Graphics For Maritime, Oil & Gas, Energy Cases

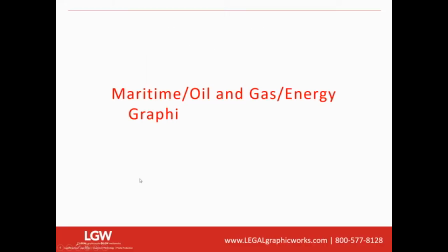5s
Hi, good morning. My name is Amanda Moeller and I'm with Legal Graphic Works.
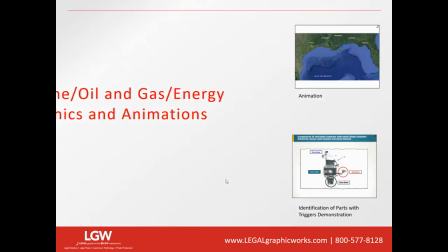9s
And here I wanted to show you some of my favorite graphics and animations that we've used in maritime, oil and gas, and energy-related cases.
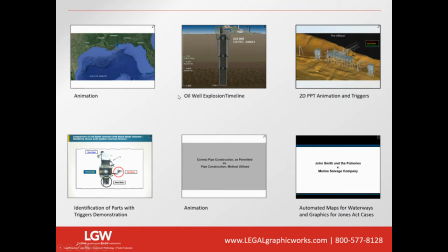19s
The first one I wanted to walk you through was one of our animations.
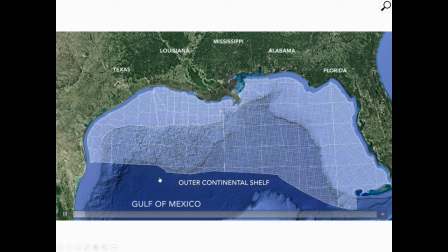24s
We use this to illustrate the complexity associated with plugging and abandoning a well.
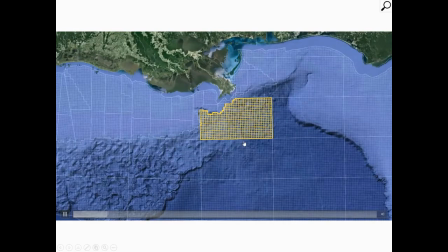32s
We wanted to start off with the client with an overhead bird's eye view of
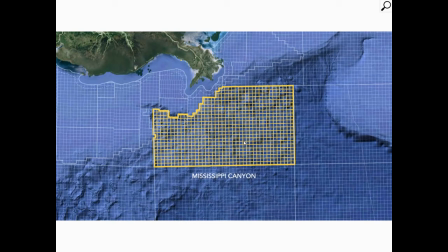37s
what it looked like in the Gulf and where exactly this well was located.
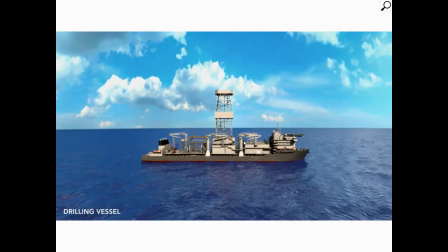42s
So we zoom in and I think this is just a really beautiful image of the vessel.
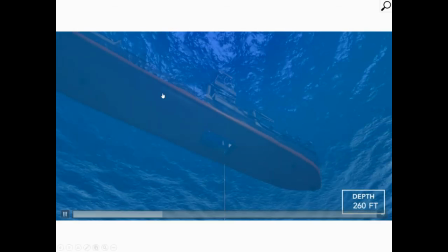48s
And then we showed the depth of and
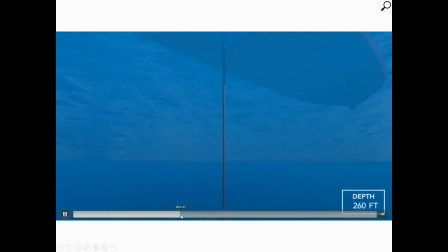53s
complexity of how far it is we're going down to perform this task.
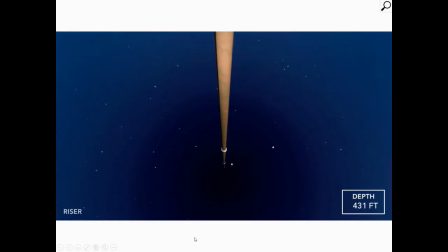58s
And that was really important to the attorneys.
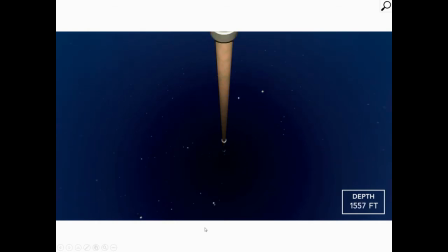62s
as well as their client because there is a lot of expense associated with
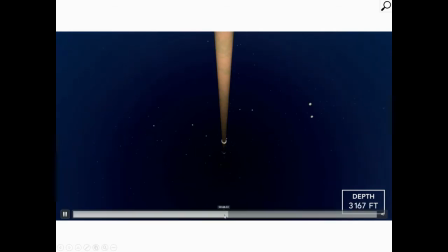67s
this and that was something they really wanted to illustrate was the depth and complexity
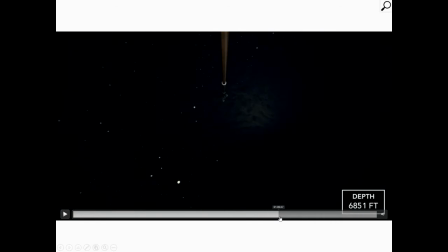72s
involved with completing this project so just want to roll through and zoom in
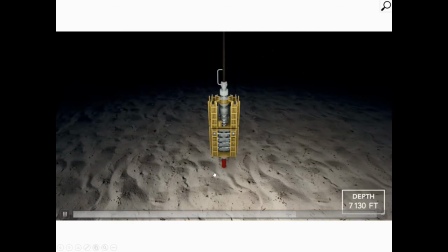77s
right here here you have the wellhead and blowout preventer and then
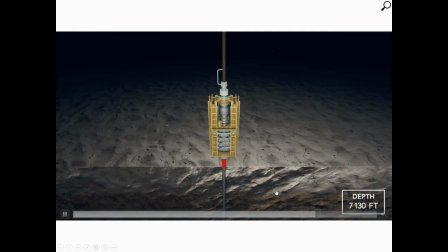82s
they also wanted to show what's going on below the ground level of the ocean
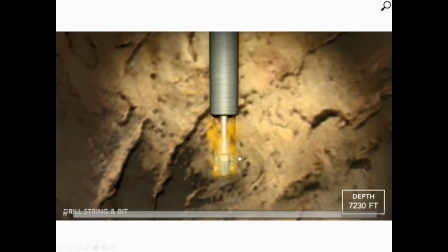90s
So here you can zoom down to an even further depth and see the spinning of the bit.
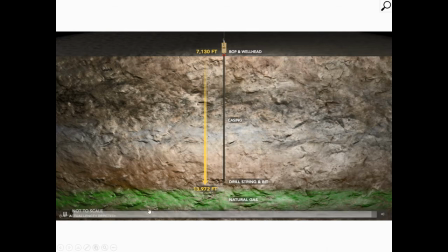98s
And then this is exactly how far it is we're talking about. So I just really love that animation.
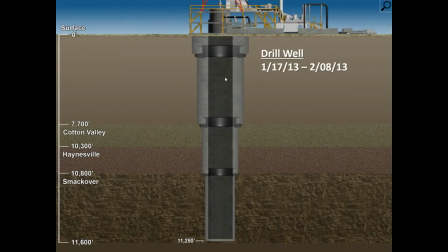105s
I think it's really beautifully done. This was a 2D graphic that we wanted to show. So it's really just a timeline of what happened when there was an explosion associated with drilling.
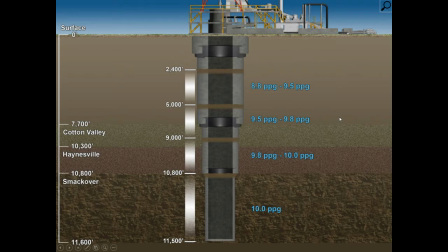120s
And one of the things we talked about with our client on this case was doing a video animation. And we actually suggested instead to break it up into a PowerPoint so that the attorney could control the receipt
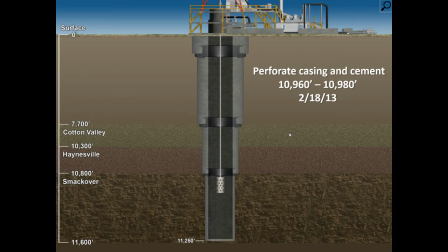135s
of information and it could be used in an easier fashion when examining the expert when they're going through the timeline of what happened, how it happened, what were the next steps, and that way it could flow with the expert's testimony rather than getting ahead of him.
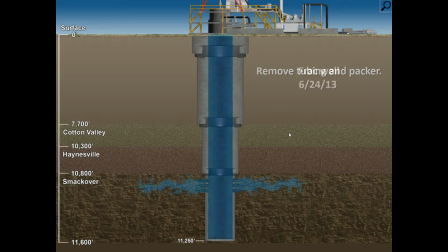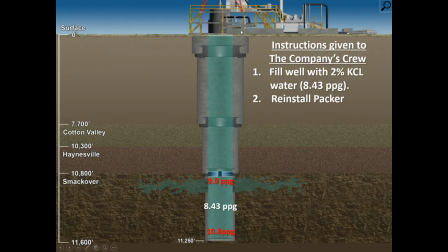159s
And again, I think this is just really beautiful artwork, really well done,
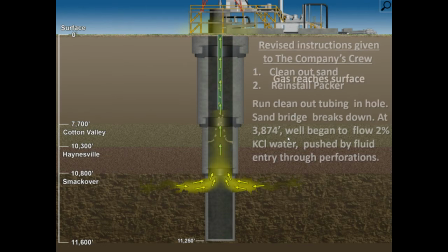165s
a lot of complexity involved here, and obviously we worked with your attorney's expert in creating this.
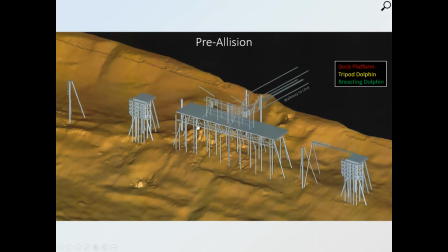174s
The next graphic I wanted to show is it's really a platform that was damaged. And one of the things they wanted to show was the different pieces and elements of the platform. So again, we worked with their experts on creating this and we made it so that it's a triggered response.
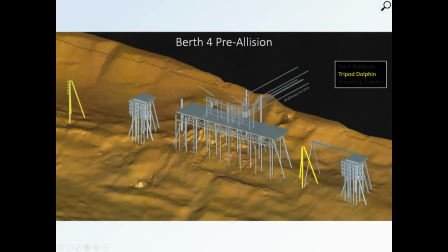192s
You can click on the item and then you can see the color corresponding with what it is you're talking about. So I think, again, this is just a really nice visual and it worked great with what they were going through with their expert testimony.
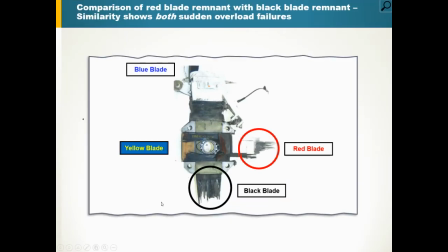208s
This case was a helicopter crash case. It was a crash that resulted from some work being done offshore.
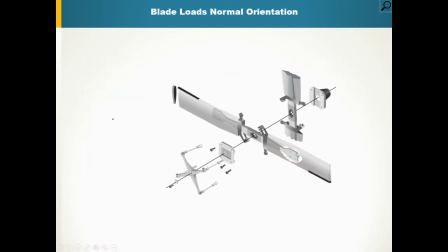217s
And again, here you also have a really nice 2D graphic that we created along with their expert
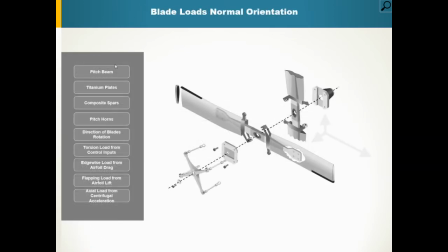224s
and also allows you to click on what it is you're talking about and then the color lights up, which I think is just a really great way to illustrate a lot of these complex issues and different pieces of equipment that can be a little bit difficult to determine.